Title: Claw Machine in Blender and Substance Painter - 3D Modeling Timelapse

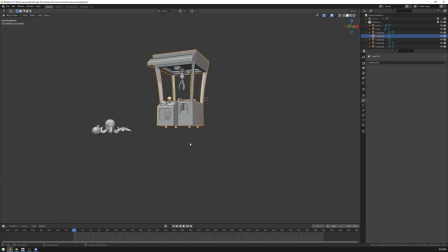4:08 Like, for example, on stream I realized that I needed to make some changes to the FBX export
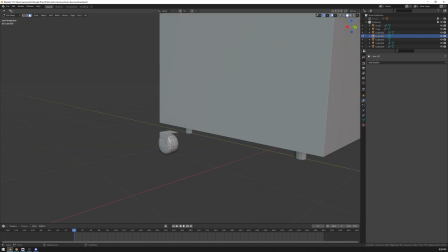4:14 script because I needed an option not to apply modifiers when exporting to Substance.
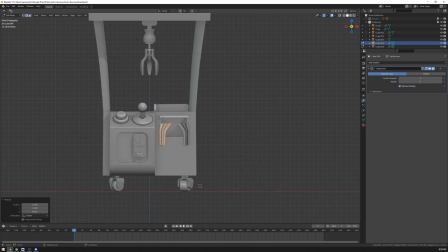4:20 So there was some Python on stream too. So the machine by itself is nothing too complicated.
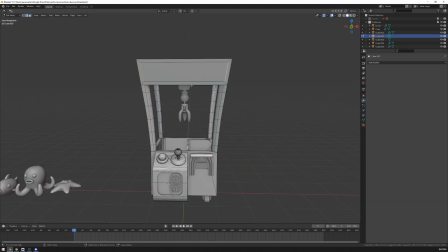4:28 I wanted it to be expressive, you know. There is a red button that I made big enough to make sure that you would want to press it.
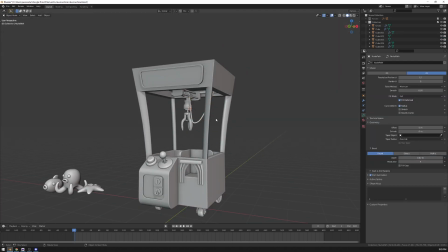4:36 I put some wheels on it, honestly just because I wanted to add some more details.
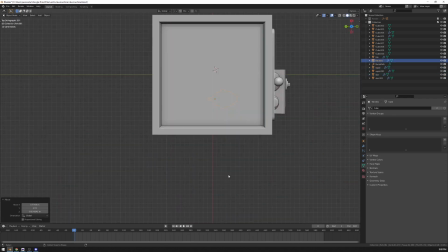4:43 Because it could look boring, it could look just like a simple box. So I had to think of ways to make it a little bit more interesting.
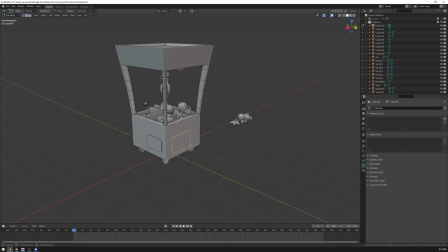4:52 I put toys inside just by hand. Using physics to position them inside is a consideration, but I felt like for this scene it would be an overkill,
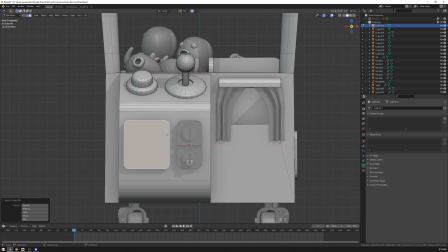5:01 because they are quite big and you don't really notice any intersections or anything like that in the final render.
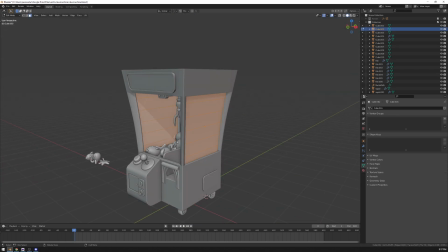5:10 Not to mention that for artistic purposes you may want to move them
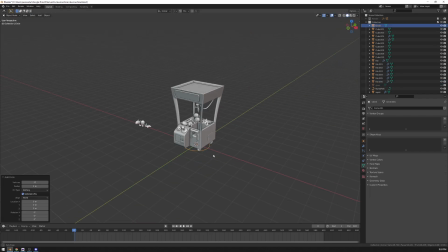5:14 manually for a better composition and so physics doesn't really make any sense then.
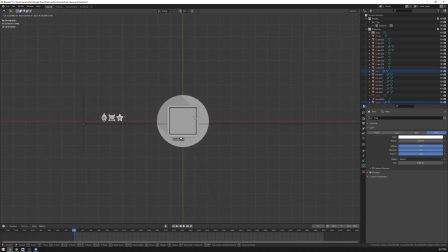5:21 Now I'm setting up the camera and some area lights.
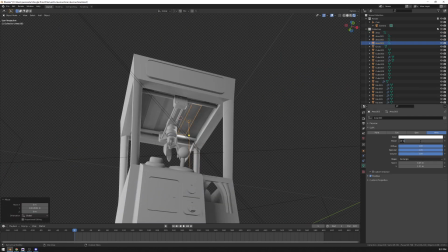5:26 Most of the time I don't have any idea what lights I want so I just experiment.
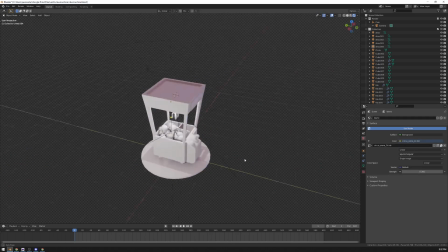5:35 I just have a basic idea of what mood I'm going for.
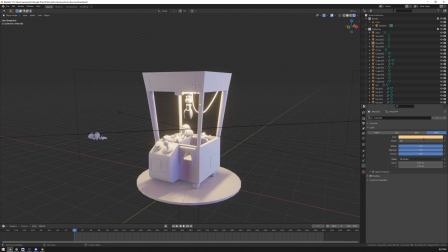5:39 I liked that HDRI because that was an HDRI of a circus
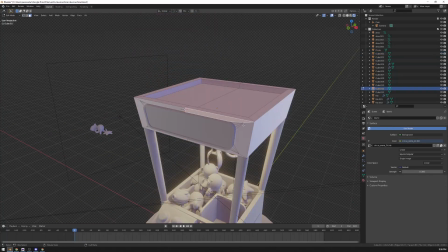5:45 and I felt like that would fit the aesthetic that I'm going for.
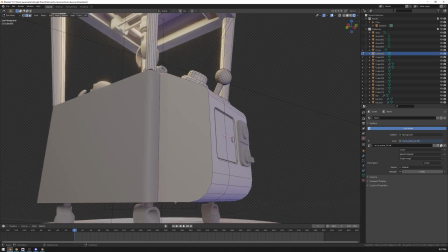5:52 After I set up some lights I remembered that I need to add some
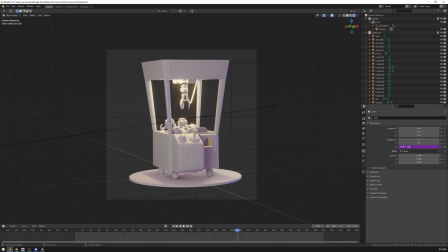5:57 bevels because those usually look good with a lot of room lights.
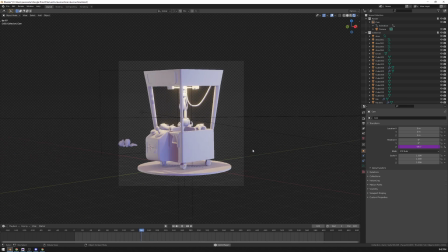6:02 For all of the simple animations I'm using simple driver expressions. I have a separate quick tip video on them.
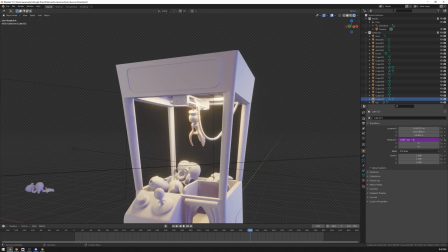6:11 Those are actually incredible in my opinion. I used to use a little bit of After Effects back in the day.
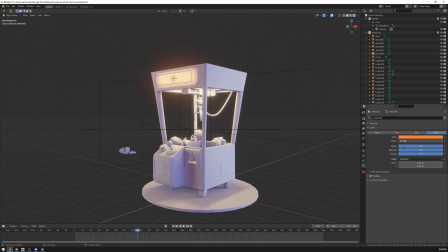6:19 And perhaps my most favorite feature in After Effects was the fact that you could put expression in any property.
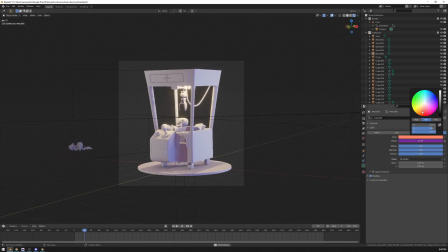6:28 and this is basically what drivers allow you to do in blender i
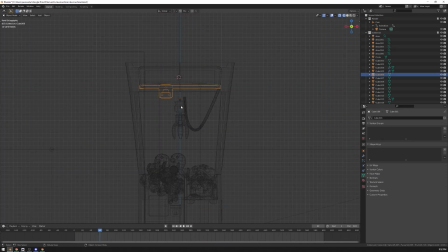6:34 didn't always know that you can put a hash sign in any field in blender
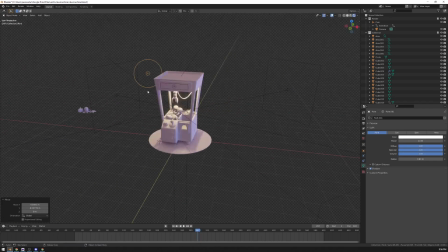6:39 to use an expression like obviously knew that there are drivers
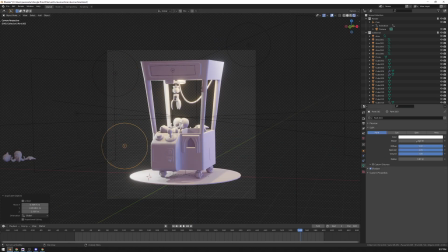6:44 and i knew that you can use python in them but i wasn't aware of this
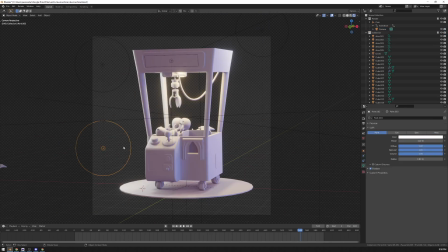6:50 hash sign shortcut that. And the funny thing is, the funny thing is how I discovered it.
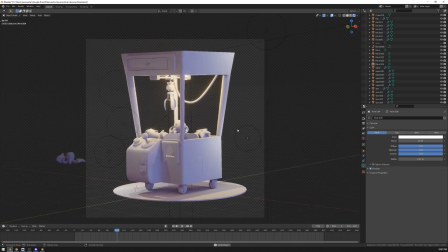6:58 Because I discovered it by specifically looking for it. It was kinda random, I didn't read about it anywhere.
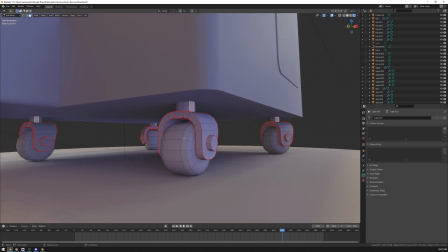7:05 I just thought to myself, what if instead of going through the whole routine of like, you know,
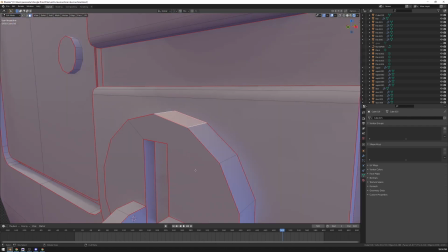7:11 the usual routine of adding driver to some property, what if you could just type your expression straight into the field.
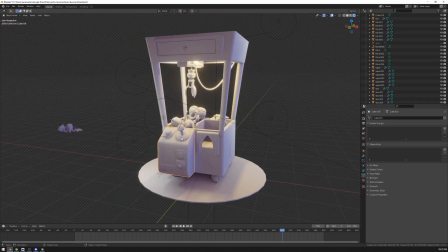7:19 So I tried typing in some Python and obviously didn't work because Blender doesn't know if you're putting in Python or something else,
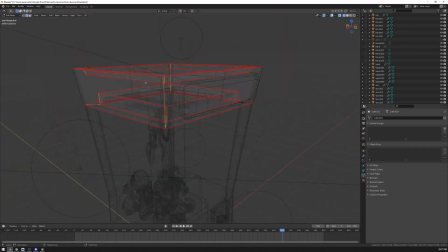7:27 like some text in, you know, in text field. So I asked myself how would I solve this problem.
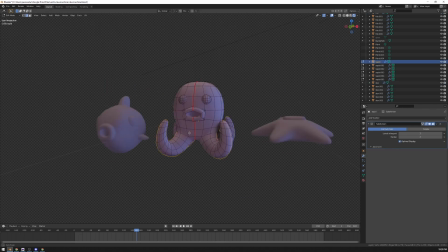7:34 So I tried putting in some symbols before the expression and it turned out that hash sign was it.
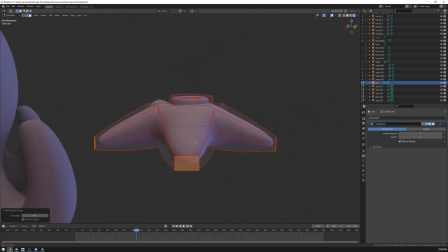7:40 You can imagine the excitement of discovering something this way. I was very happy about it.
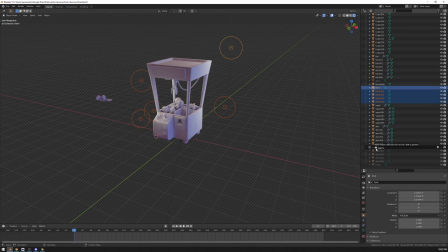7:45 By itself driver expressions are very limited in what you can do but thankfully you can
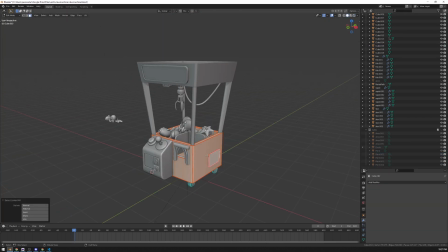7:51 add your own functions into the driver's namespace which is exactly what I did.
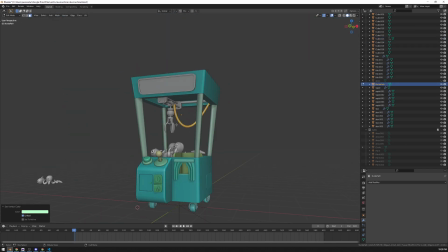7:57 I added a couple of useful functions and some shortcuts for myself so that I could do more with expressions with less text.
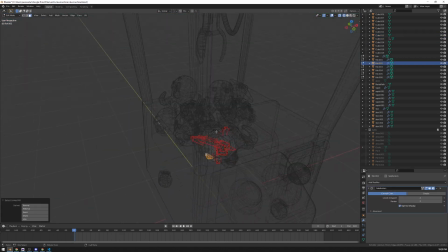8:06 And I put them in an add-on and the add-on is on Discord in the DF channel.